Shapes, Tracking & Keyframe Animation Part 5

So this is keyframing's dynamics. It's a way of affecting the color over time, because what we could also do is we could do,
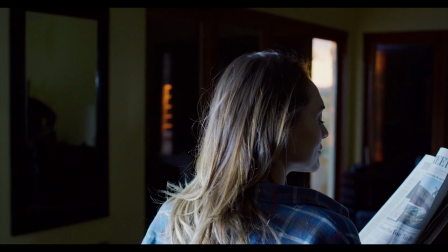[4:19]
so this flare, see, will come in as the window reveals itself. Again, this is subtle stuff, but it's building a lot of these subtle things layering up on top of each other. And before you know it, you have quite a different image resulting at the end. Sometimes you might need to affect what the beginning of a shot looks like to the end of it or a part of it.
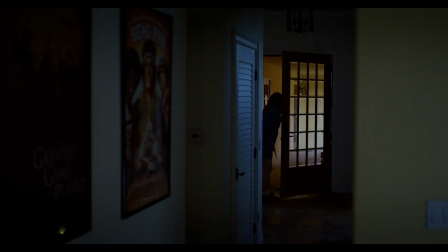[4:44]
So in this regard, it's quite dark here in the hallway, and then it gets a bit brighter over here.
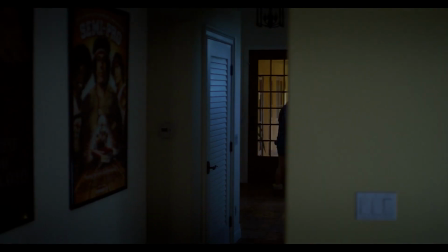[4:49]
So let's say we like the darkness because we're supposed to be spooky, but we want this side to be a bit darker.
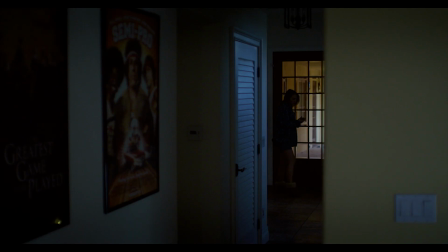[4:54]
So this is where I can do a dynamic. So a dynamic is an animated color correction. So
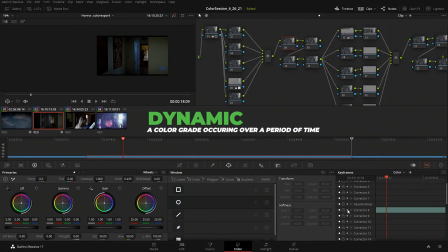[4:59]
I can just very quickly go in there and set keyframes, move it to where my destination is, let's say here. So now I'll turn that off, and if we play this shot,
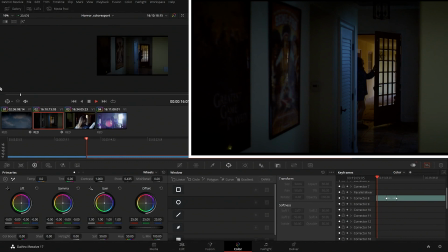[5:17]
as the shot moves across, when my keyframes kick in, so say around
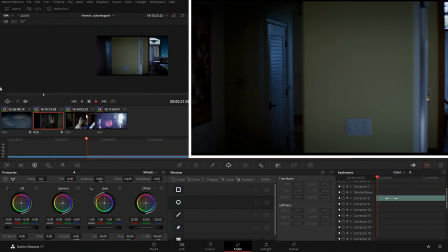[5:24]
now through to here,
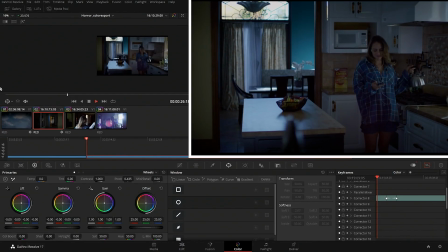[5:27]
I'm dynamically affecting the exposure of the shot to make that a lot more consistent across the shot and to keep the mood at the beginning
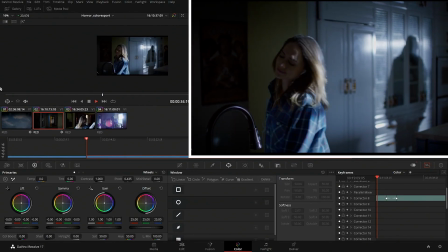[5:34]
of the shot to the end of the shot as it goes through. Also, because I made it moodier and darker, it helps with the shadow of the guy in the background,
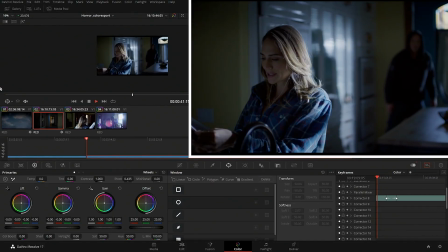[5:43]
you know, but you can still read the key light on him, very nice, and we go through.
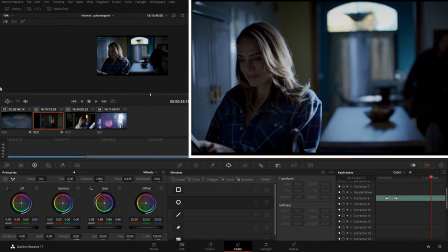[5:48]
So now we're looking here and we go, whoa, that's way too bright coming through the top of that window.
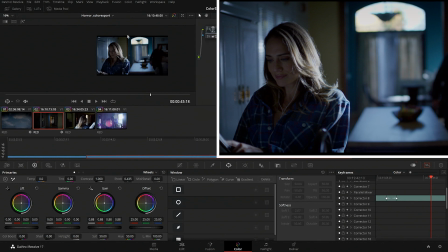[5:53]
The blinds are working very nice in the background, but this window is quite bright. So maybe we just want to throw another topper up there,
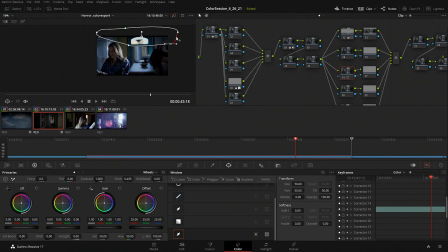[6:00]
which we could either just do as an entire frame, or we could, you know, we could isolate the area in question. So again, I try to keep things, the shapes that I do, organic. I try not to have like hard geometries that you could recognize.
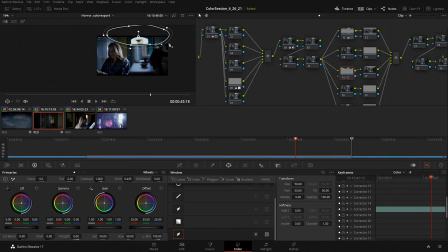[6:18]
And then the way that I blend those with the softness in the edges helps to hide what we're trying to do here, which in this case is kind of darken down this area here.
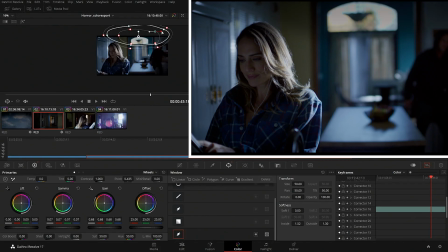[6:31]
So I'm winding the gains down and I'm lifting the gammas up because I don't really want to make it darker in the shadow area. It's more about the highlights that I'm worried about. We are getting into a clipping issue, so there's only so much you can do because there's no detail up there.
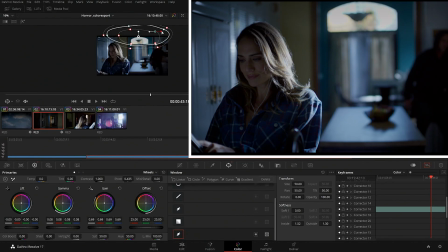[6:48]
But you can you can see how like we're making it less distracting at the top because the shot is obviously not about that window. The shot is about her and the guy coming up behind her.
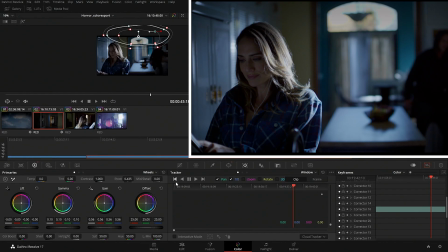[7:05]
And then we can just, you know, we could throw a track in there to try to just track that window through.
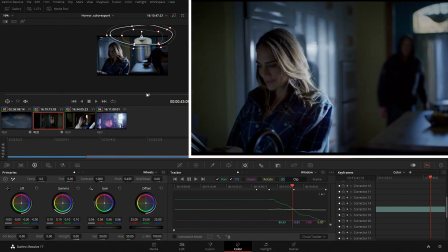[7:12]
Okay, and so we finished tracking this, and now we have a nice window up there,
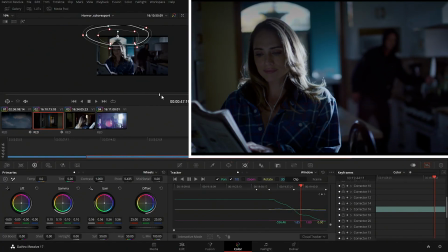[7:18]
so it helps direct the eye down to look
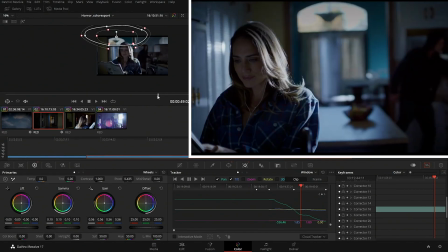[7:22]
at her, because that's what's important, is there's a guy in the background,
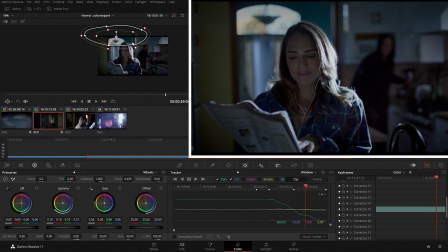[7:28]
but it's all about her, it's not about the window. So let's move on to, say, the final shot.
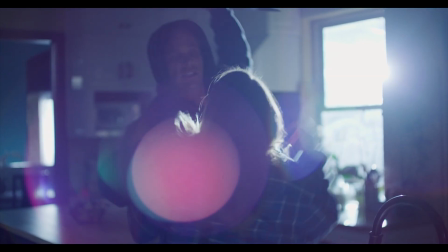[7:33]
What could we do here? We already, you know, did our general balance on here, but let's just do a little bit more shaping.
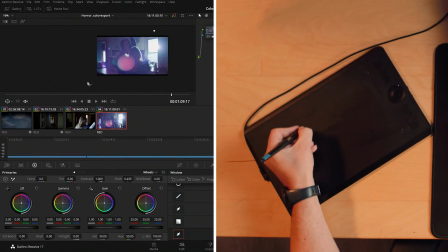[7:39]
So just like what we did before with the window, let's do a little bit of a shape here
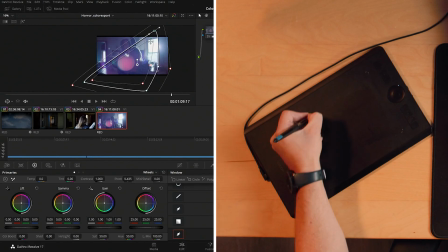[7:46]
so that we can really isolate and make this shot all about
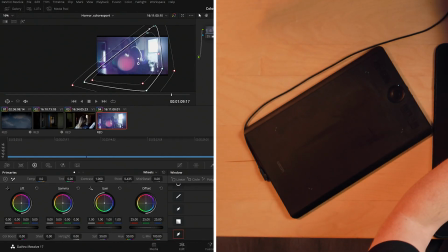[7:55]
what's going to happen here. Let's do that.
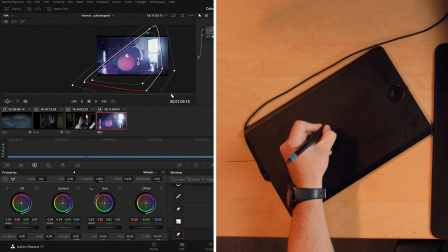[8:04]
And then let's see if the shot doesn't really move that much. So even if the shot doesn't move that much, if I end up doing a pretty strong color correction between the inside and outside, I'll still track it.